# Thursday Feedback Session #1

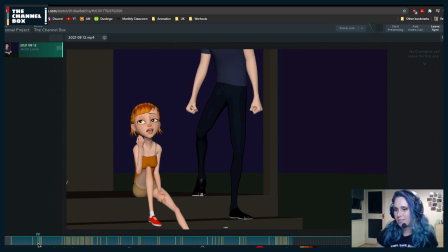(136:46)
not a corner, it's, I can't remember the name of it.
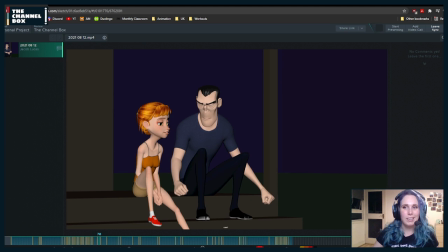(136:53)
Let me quickly just Google it here to make sure, because I think I remember. One sec. Yes,
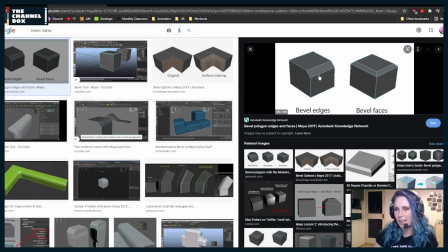(137:07)
this thing, where you just add a little bit of that. I don't know how to pronounce it, so I won't. If you add that, it's going to help.
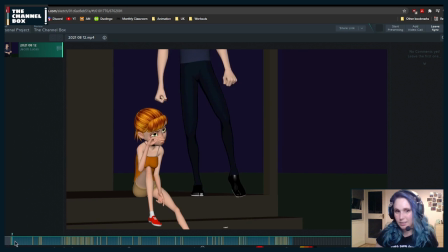Then when he, this is more of a polished note, but when he lands the foot,
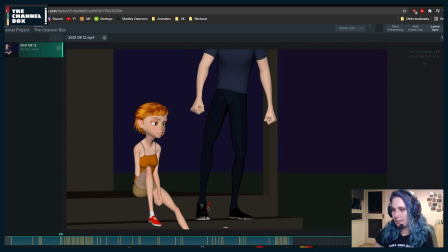(137:37)
you could have it so that it's a little bit more rotated that way. And then as he lands, it pivots from the toes ever so slightly. Yeah.
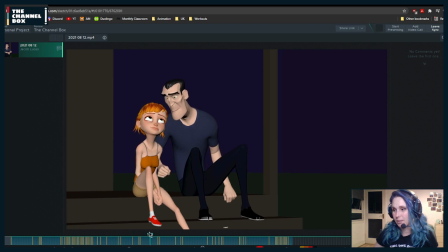(137:56)
AN05 is super insane. Wait.
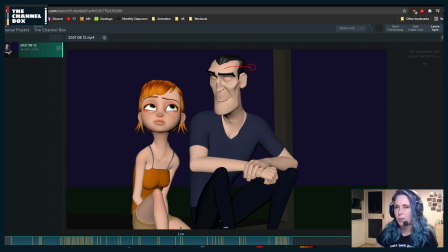(138:02)
You did this in 5, I thought. Wait, what did you do in 6? Or are you in 6 now?
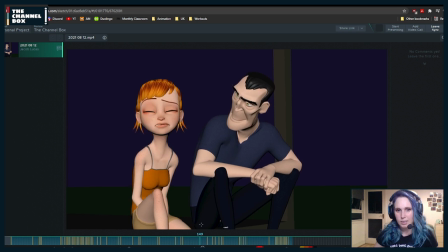(138:07)
I'm so confused. What is time? No, you already did 6, right? Oh, okay, that's smart. Very smart. Yes to breaks.
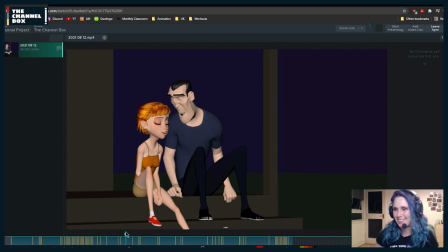(138:29)
Nice. That's awesome.
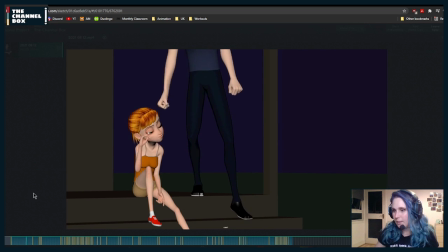(138:36)
Okay, let me play it. Sorry if there's very loud noises.
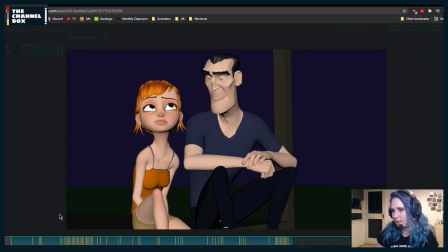(138:43)
I don't know if you can hear them through my mic.
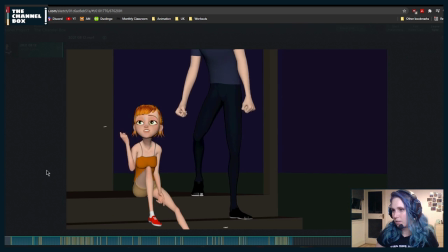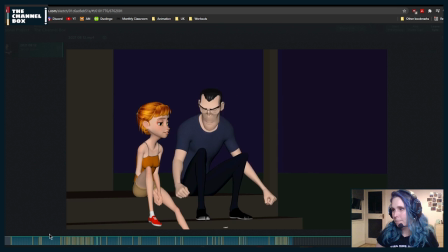(138:53)
Then I think that also this motion
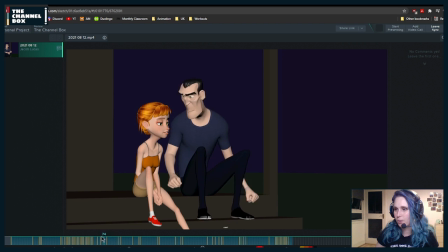(138:59)
he has with his torso going back feels a little bit fast. But the reason why it feels fast is because it feels like it stops very quickly and it just lands there.
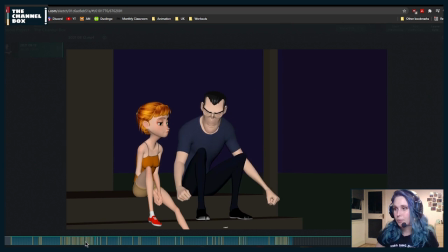(139:13)
If you're going to go that fast, you need an overshoot. So I would maybe slow it down a little bit more.
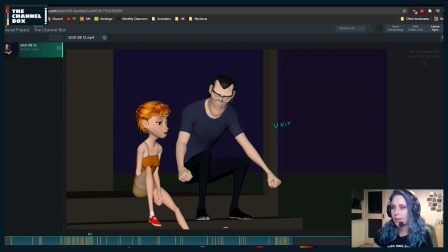(139:22)
And try to, again, think about the arcs and angles of the nose. Maybe here even his head, like, if you already add that overshoot,
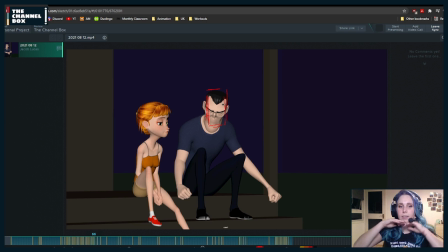(139:36)
it's going to allow you for the head to be rotated up a little bit more. But even here, he could already rotate his head a little bit up. It feels very, very rotated down.
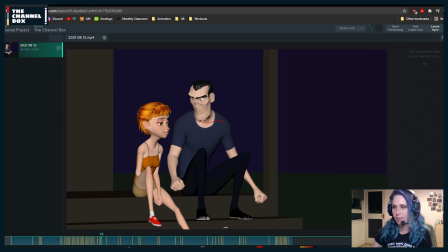(139:53)
So I would try to maybe just have this type of arc instead of that, because it feels like it bounces here and then that way. But definitely this, maybe what you can do so that it doesn't feel so fast as well,
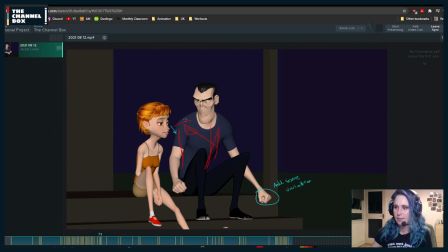(140:12)
is rotating the torso in Z a little bit so that even his torso does something like this. Or wait, is this the other way? Like this. Because right now he's just going back.
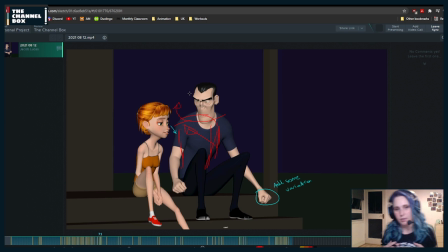(140:26)
You could have a tiny bit of an arc where he just goes sideways and back. But also I would try to soften how he gets to that, because it feels very, very fast.
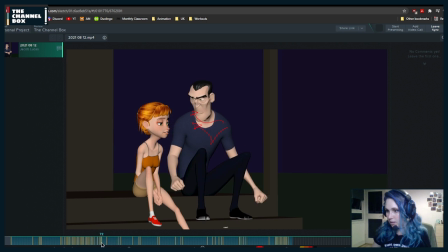And you can start relaxing these fingers a little bit sooner.